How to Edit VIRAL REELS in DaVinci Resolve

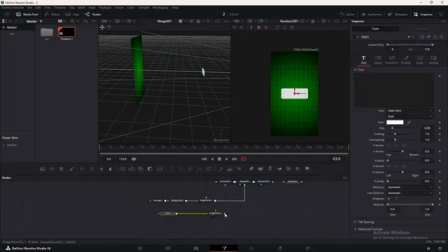(4:07)
Connect the Text Plus node so that it aligns with the 3D box. Update the text content to Real, setting the color to a deep, dark green. Adjust font size, style, and spacing based on your creative intent.
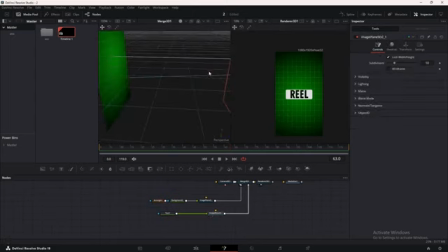(4:23)
Zoom into the 3D view to reposition the text slightly forward. This subtle shift in positioning adds depth, making the text appear as if it's emerging from the scene. Duplicate the Text Plus node once more to create a secondary text element, and connect it to the output of your first Text Plus node.
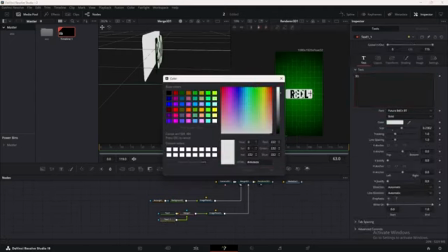(4:42)
Change its text to 3D, match its color with the box, and use the Transform tab to adjust its in-top position.
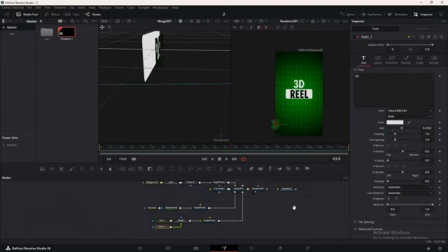(4:49)
Now, let's introduce advanced effects to add energy and nuance to our composition. Flicker effect. Import an external image, the reference can be provided in the comment section, and connect it to the render node. This will generate a merge node. Press 2 to instantly see the transformation.
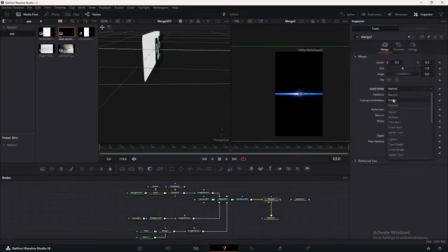(5:06)
Now, take control by selecting the merge node and switching its mode to screen for a seamless blend that elevates your composition. Fine-tune your composition by precisely adjusting the size and positioning to achieve the perfect look.
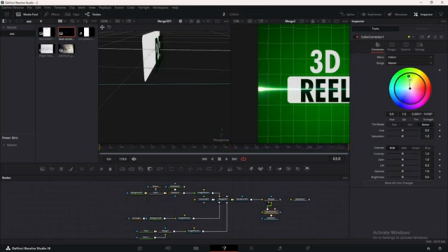(5:20)
Use a color corrector node to fine-tune the hue and saturation, ensuring that the flicker effect integrates seamlessly with the background.
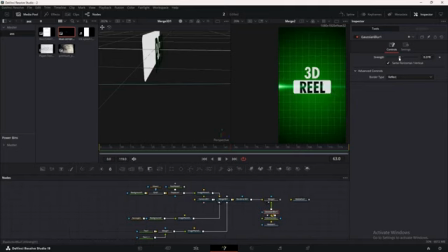(5:28)
Apply a Gaussian blur to soften the flicker. Then, let's bring this to life with animation. Select your merge node and set a keyframe at the first frame with an opacity of 1. And by the third frame, decrease it to between 0.8 and 0.9.
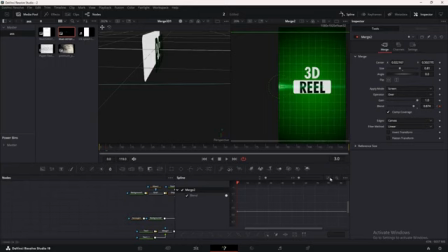(5:45)
Open the spline editor, select all keyframes, Ctrl+A, and smooth them. Activate the ping-pong mode so the flicker effect loops continuously, maintaining an energetic and engaging rhythm.
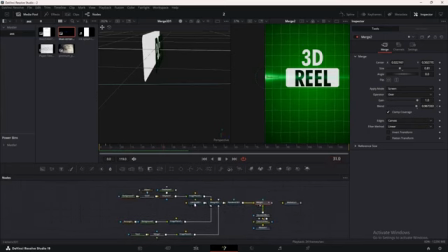(5:59)
Now, let's create the movement animation. Select your camera node and search for a Transform 3D node.
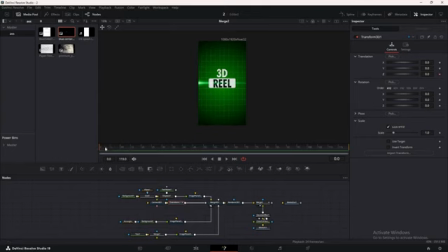(6:08)
On the first frame, set a keyframe for the Z translation value. Then, go to frame 30 and decrease the value so the box almost fills the screen. After that, go to the spline editor, select the keyframes, and adjust them so that the animation starts quickly.
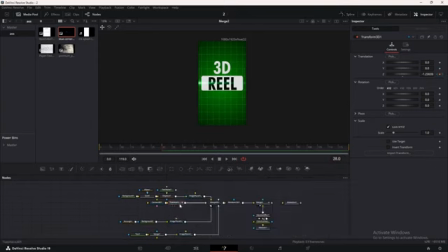(6:32)
Next, add another Transform 3D node. At frame 28, set a keyframe for the Z value, and by around frame 50, increase the value to create a zoom-out effect. In the spline editor, adjust the keyframes so the animation starts slowly, then speeds up, and finally slows down again.
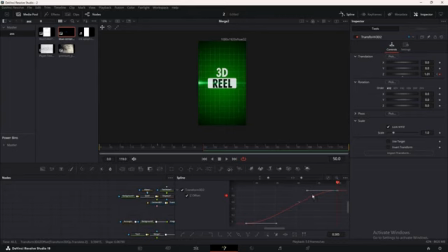(6:51)
To do this, press S, then Ctrl+T to open the ease value. Lock the in and out values to be equal, and increase the value to around 50. To emphasize depth, add drop shadows to both the box and text.
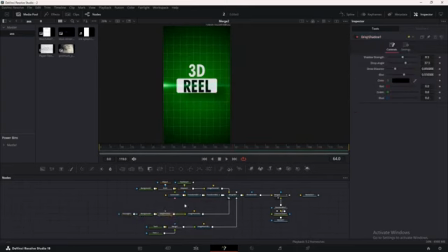(7:07)
In the box's background node, search for and apply the drop shadow effect.
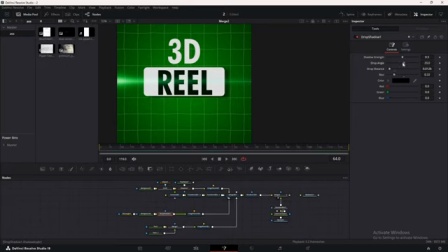(7:12)
Fine-tune the shadow's offset and opacity to create a realistic depth cue. Duplicate the shadow effect for the text elements to maintain consistency and cohesion throughout the composition.
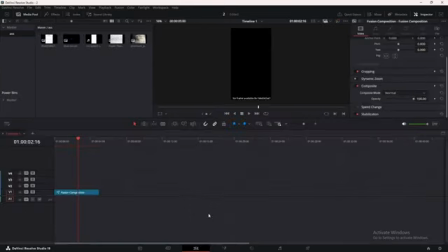(7:24)
Next, return to the Edit tab to continue our transition.
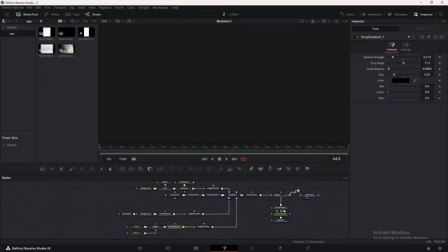(7:28)
If you notice a black screen, it's because the last node is not connected to the Media Out node.
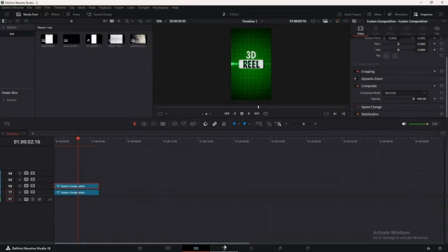(7:33)
Make a copy of the Fusion composition by holding and dragging it above, then return to the Fusion tab.
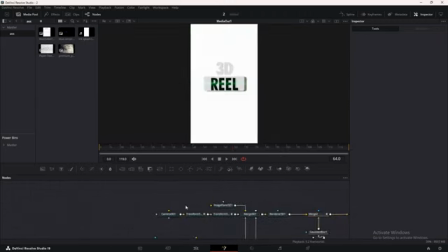(7:40)
Let's change the background by deleting all nodes related to it and adding a calendar image, which you connect to the 3D image plane.
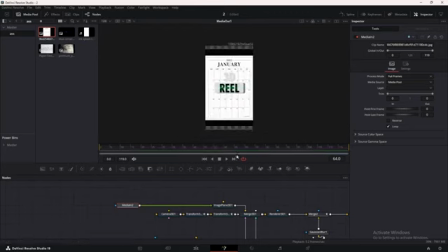(7:48)
If you notice a black edge, select your 3D image plane, switch to the Transform tab, and increase the size so the background fits the screen. For some added texture, start by adding a paper texture and connect it to the output of the calendar node, which creates a merge node.
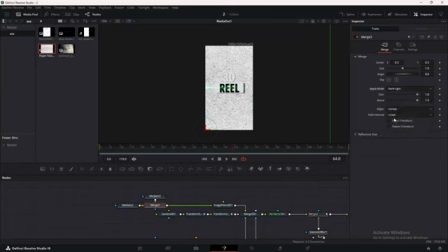(8:06)
Select it, change the mode to hard light, and decrease the opacity to around 0.2.
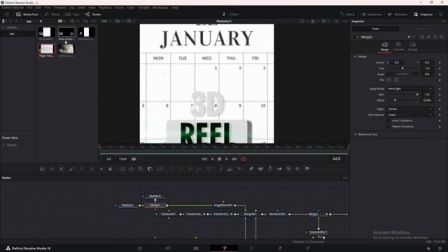(8:15)
Then add a grunge overlay, connect it to the output of your merge node,
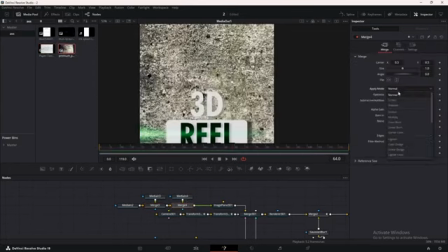(8:20)
select it, change the mode to hard light, and decrease the opacity to around 0.2.
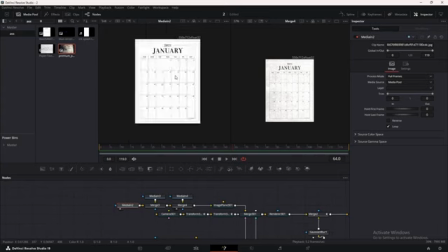(8:27)
This shows a clear difference between the calendar image with and without the texture, making the image appear more dynamic.
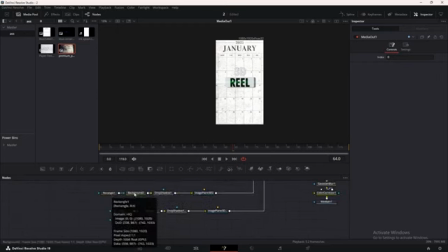(8:33)
Let's continue. Select the box's background node and change its color to dark green.
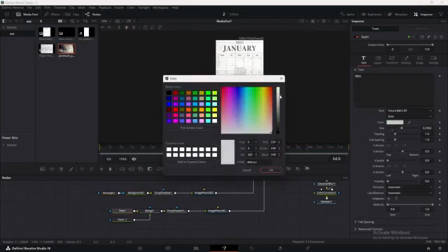(8:43)
Then change the color of your first text to almost white and update the text, for example, ink.
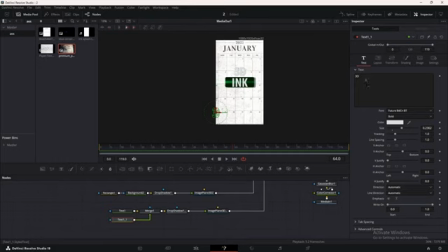(8:52)
Next, select your second text, change its content to transition.
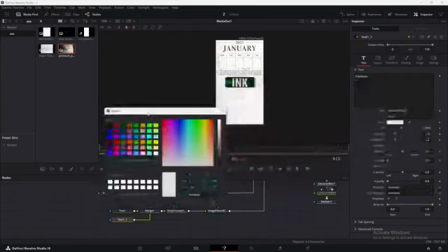(8:56)
Now, let's transform the text by matching its color seamlessly with the box, creating a bold and cohesive look that enhances the overall design.
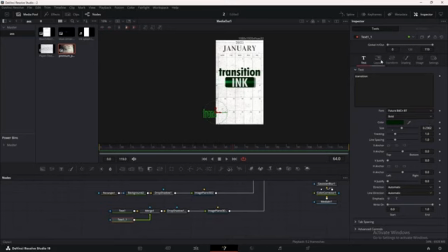(9:04)
And use the Transform tab to adjust its Y value so that it sits below the box. Finally, select the color correction node for the flicker effect and decrease the saturation to 0.
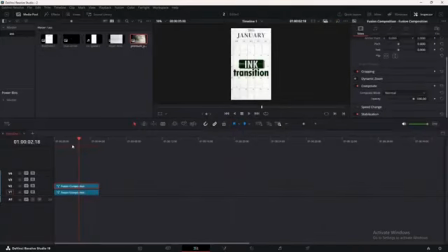(9:17)
Now, return to the Edit tab and find the frame where the zoom-in effect begins, around frame 30. Cut the Fusion composition at that frame, drag it to a third timeline view, and place the ink animation between the two Fusion clips.
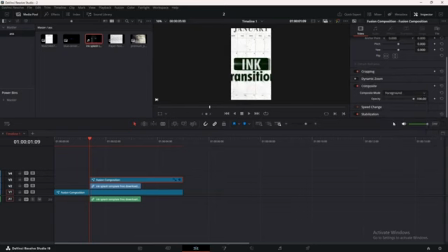(9:33)
Select the top Fusion composition and change its mode to foreground. Then, select your ink video and change its mode to Luma. The ink transition appears inverted, giving the opposite effect of what we intended, because it starts with white and ends in black.
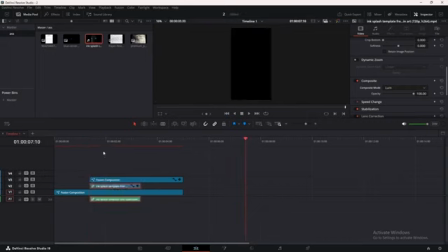(9:50)
Change the mode to Luma Invert. Finally, you have the animation, but we're not finished yet. Let's add a casual effect to make your edit pop. Drag an adjustment clip onto the timeline.
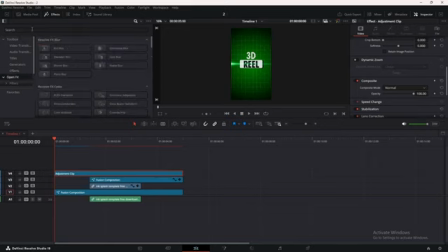(10:05)
If you are using the free version, add a vignette effect to the adjustment layer and adjust the settings as desired. Then add a zoom blur, ensuring you increase the center exclusion to keep the center in focus.
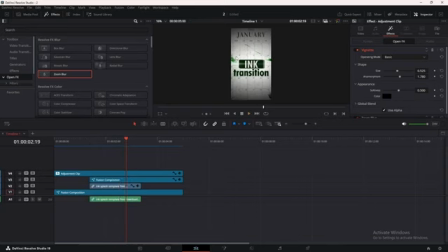(10:22)
And this will shift the focus in your video, making it stand out with a bold, eye-catching impact. For the paid version, I will replace this effect with a prism blur, enhancing the depth and vibrancy of the scene.
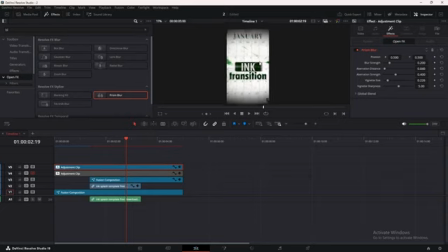(10:35)
By fine-tuning its values, I'll create a more dynamic and cinematic look, far surpassing the standard blur effect.
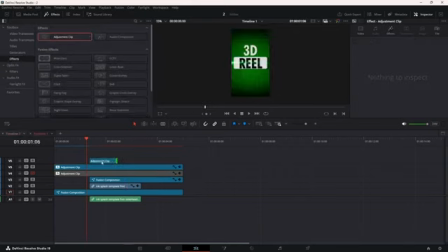(10:42)
Lastly, add another adjustment clip above the clips, and add a shake effect to give your edit an extra dynamic touch.
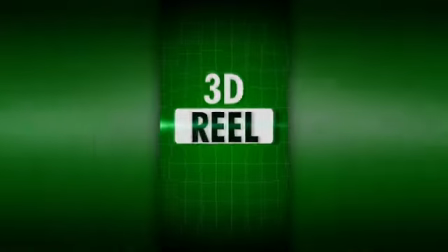(10:50)
That's it. Subscribe for more tutorials, and let me know in the comments if you want more videos like this.
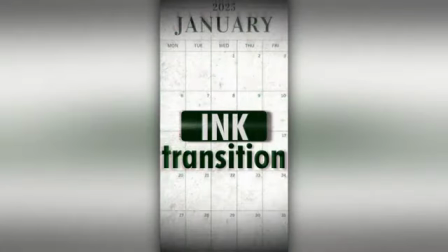(10:56)
See you in the next video.